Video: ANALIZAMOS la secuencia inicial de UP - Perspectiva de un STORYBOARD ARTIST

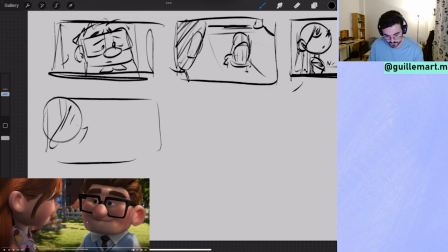1486s
incluso un poco menos, así, mirando a Carl, que lo tienes aquí, que ocupa casi toda la pantalla,
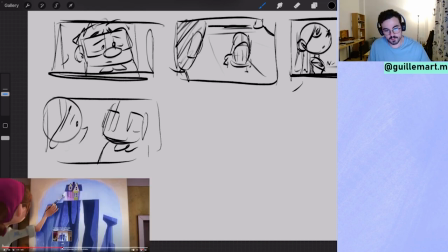1498s
y les dice: venga, vamos a tener otro sueño, vamos a intentar ser felices, que esto no nos
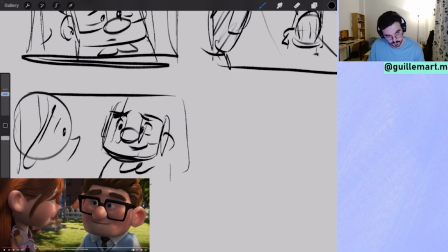1510s
nos rompa como pareja y como humanos. Somos jóvenes.
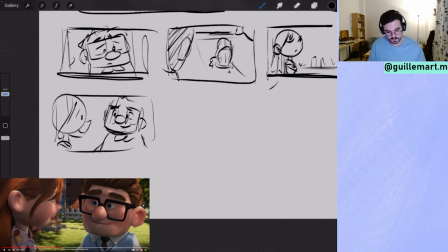1520s
Y ahora, ¿qué tenemos aquí?
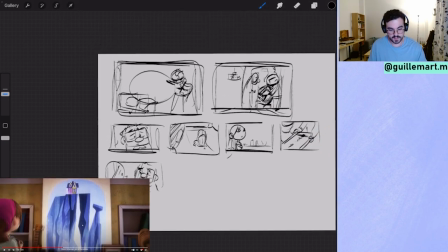1525s
El plano central de los sueños de la grulla,
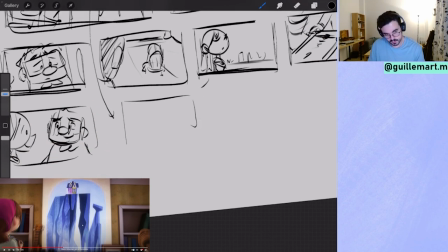1531s
pues lo tenemos ahora en el nuevo sueño que tienen juntos, que es ir a las Cataratas Paraíso.
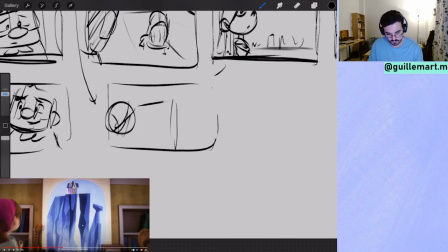1541s
Tienes aquí a Eli, otra vez con el pelo recogido, porque ya es una persona reinventada, que seguramente tenga ese sueño en la mente, pero ¿qué va a hacer?
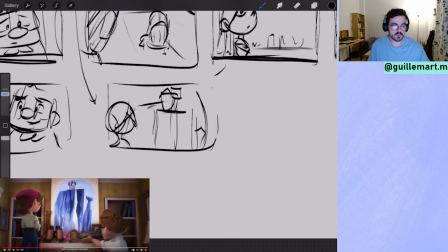1557s
Y es un zoom out a los dos trabajando juntos. Un poco Mónica hacer esto, ¿eh?
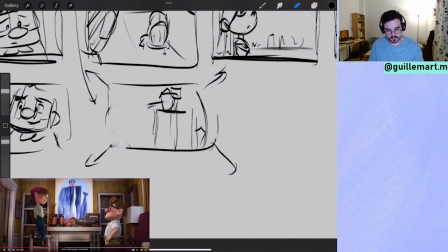1568s
Y tienes a los dos, perdón, ahora, mirándose, ella mirando abajo y él mirando arriba, en un plano casi lateral de los dos. Lo del pelo recogido para que animar un pelo suelto es más complicado.
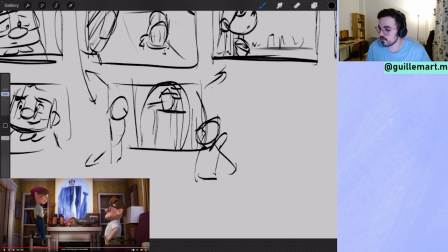1587s
Sí, o sea, puedes hacerlo recogido porque es más complicado, pero independiente si es más complicado o no, es Pixar. O sea, tú, una cosa en Pixar no se hace así porque así, se miran mil veces. Y estoy seguro que en la animática que luego veremos de que han hecho ellos, está así.
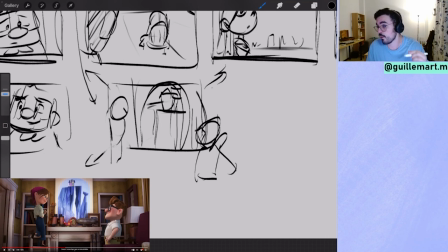1604s
Está ella con el pelo siempre recogido y luego al final en esa secuencia es la única secuencia que tiene el pelo suelto. Y eso no es... Porque podría estar pensando y tiene el pelo recogido y ya está. Pero de tener el pelo suelto en ese momento significa algo.
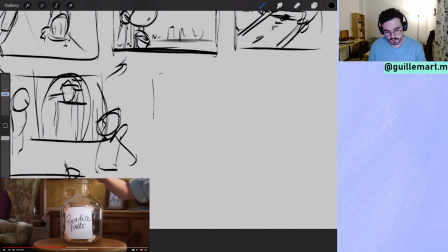1623s
Bueno, empezamos. Nuevo sueño. Y para decírtelo, nuevo sueño, vamos a hacerlo de verdad. Te ponen un tarro con un objetivo y te lo marca, pa' tontos. Paradise Falls, no sé qué, no sé cuántos.
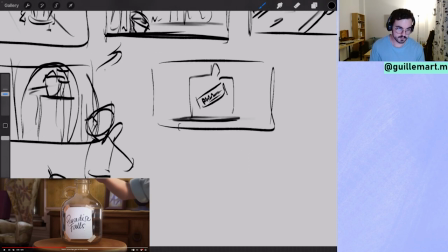1637s
Te lo marca. Y aquí, bueno, pues empiezan aquí a soltar la pasta, ¿no?
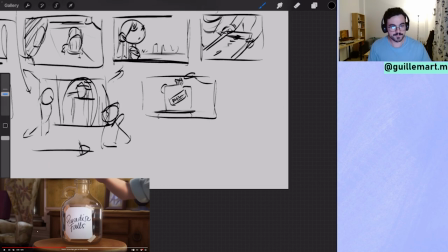1646s
Primero con ellos, bueno. Que estos planos centrales los usan mucho para hacer montajes.
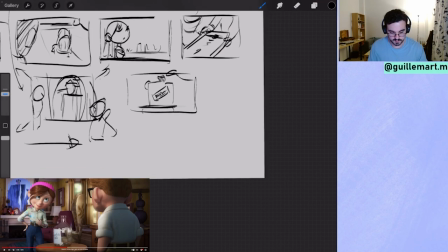1654s
Y vamos a otro plano,
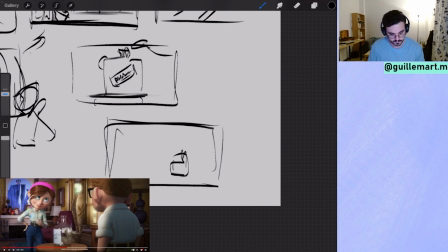1657s
donde tenemos el tarro, a Carl y a Eli. El tarro es el central, sería algo así. Haciendo una X, que la X significa una promesa.
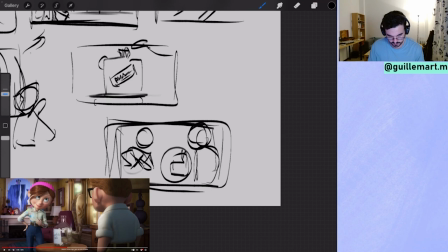1671s
Te lo prometo que vamos a hacerlo. Esa X a Carl le significa todo. Porque es como un recurso que utilizan en toda la película.
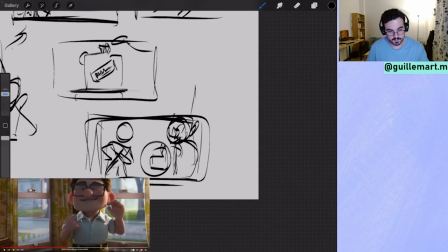1687s
Y sí, sí, Carl, te prometo que esto sí que no se nos escapa. Una X aquí y... Vale, vamos a hacer otra página porque se nos acaba el espacio.
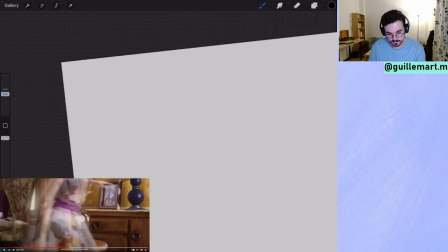1704s
Y usamos el mismo plano de antes, pero esta vez, como os he dicho, para crear un montaje.
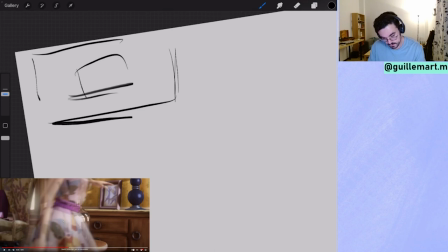1710s
Tienes esto como central para crear aquí una buena secuencia de montaje para poner el dinero, ¿no? Y así pasa el tiempo.
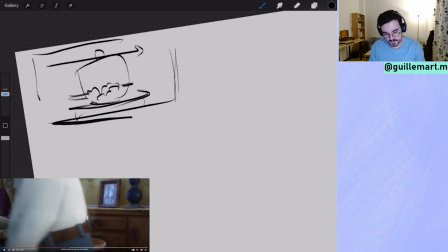1724s
Eli pasa, Carl pasa
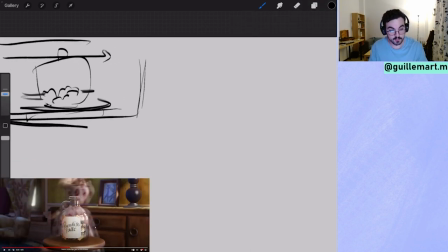1729s
y se va y con distintos tonos de iluminación para ver que el tiempo ha pasado y el dinero va creciendo.